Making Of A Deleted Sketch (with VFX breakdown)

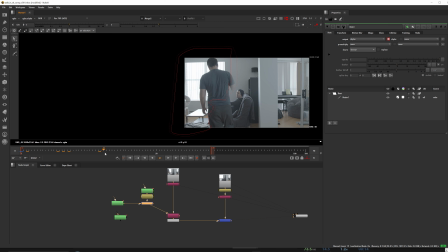[3:54]
The reason that I'm not using a green screen is, one, the only green screen that I had is a pop-up one,
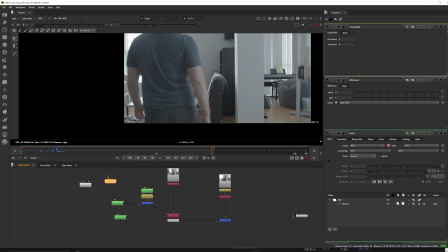[4:00]
and it's pretty much see-through from the back, so having a window behind where I'm stood basically made that impossible,
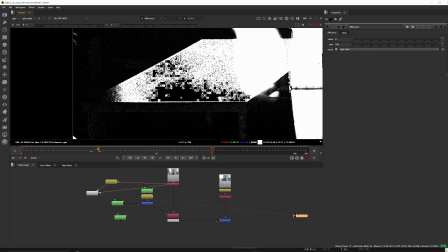[4:07]
even though I tried to hang a sheet behind it and add a little bit of thickness.
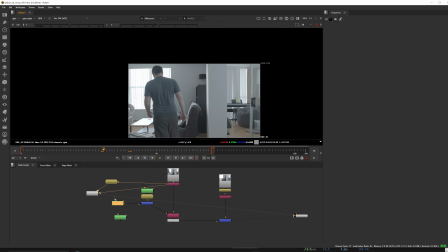[4:11]
But two, it removed a lot of the in-camera effects,
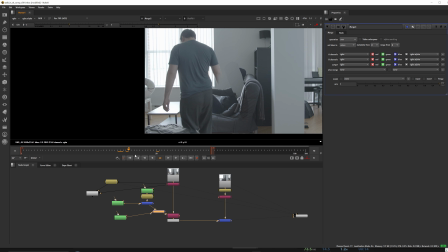[4:16]
like the bloom and the light wrap that goes around me in the actual shot.
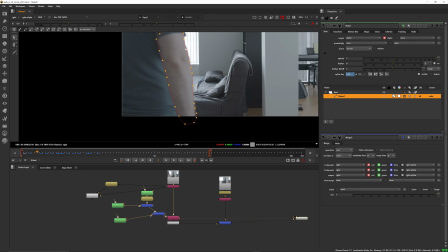[4:21]
And three, it's only really a small area of me that goes over myself.
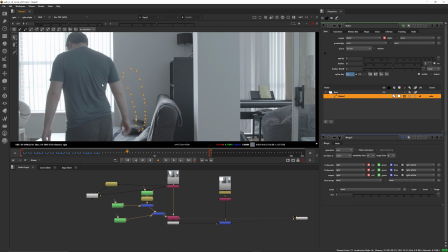[4:27]
It's only my arm and my right side, like my hip, and it's only like 30 frames.
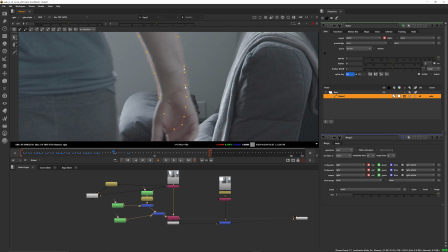[4:32]
I did try and set up the green screen because I have another shot as well where I walk across,
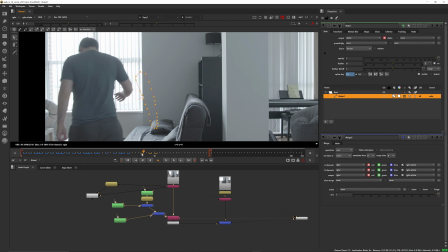[4:38]
but really when it's less than like a second, maybe just a little bit more than a second's
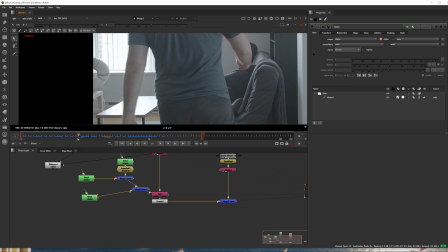[4:44]
worth of rotoscoping or paint work or whatever, it might take you like maybe 2 to 3 hours just to do all this.
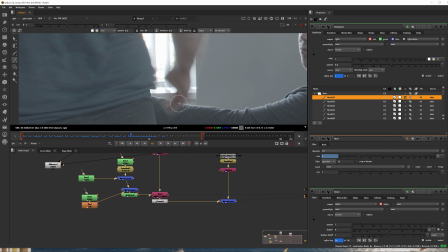[4:53]
Again, if you're not using Rotobrush, but it looks so much better. It looks so much more real.
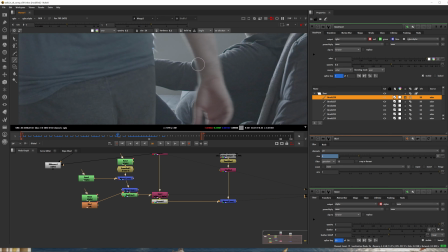[5:00]
And green screen itself is such a headache because my shirt is kind of not quite green, not quite blue.
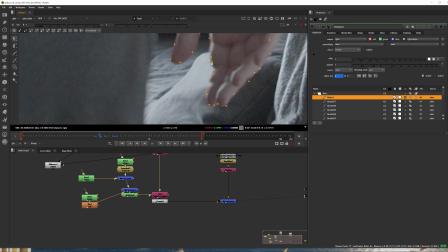[5:06]
It's like this in between, like tealish kind of color, and my pants and everything as well.
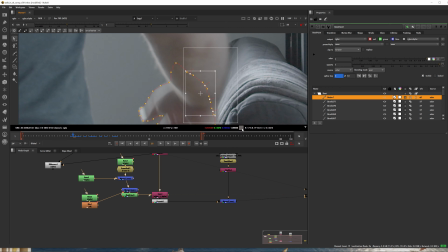[5:13]
And then there's all the edge work that goes with that.
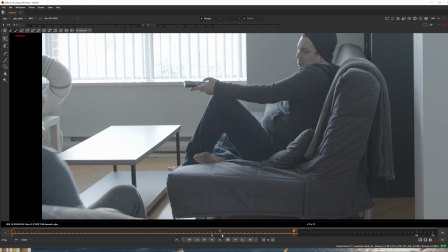[5:16]
And it's just so many things that what you might gain in terms of getting a quick key, you lose all that interactive light.
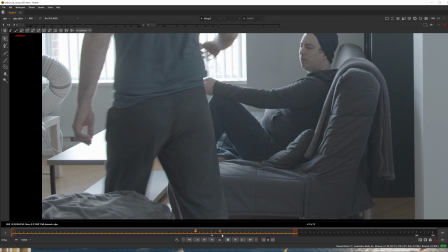[5:24]
You lose a lot of that information, and then you have to recreate it. So whatever you gain, you lose a lot of other stuff.
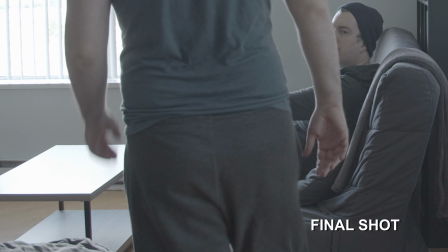[5:31]
And I just felt it wasn't worth losing those things that make this shot look more real.
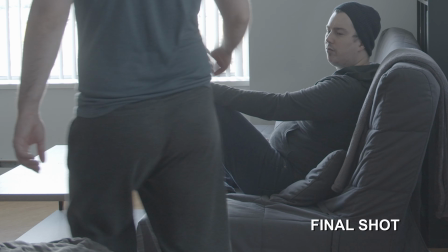[5:37]
Better to spend a couple hours just to rotoscope and actually blend the two together.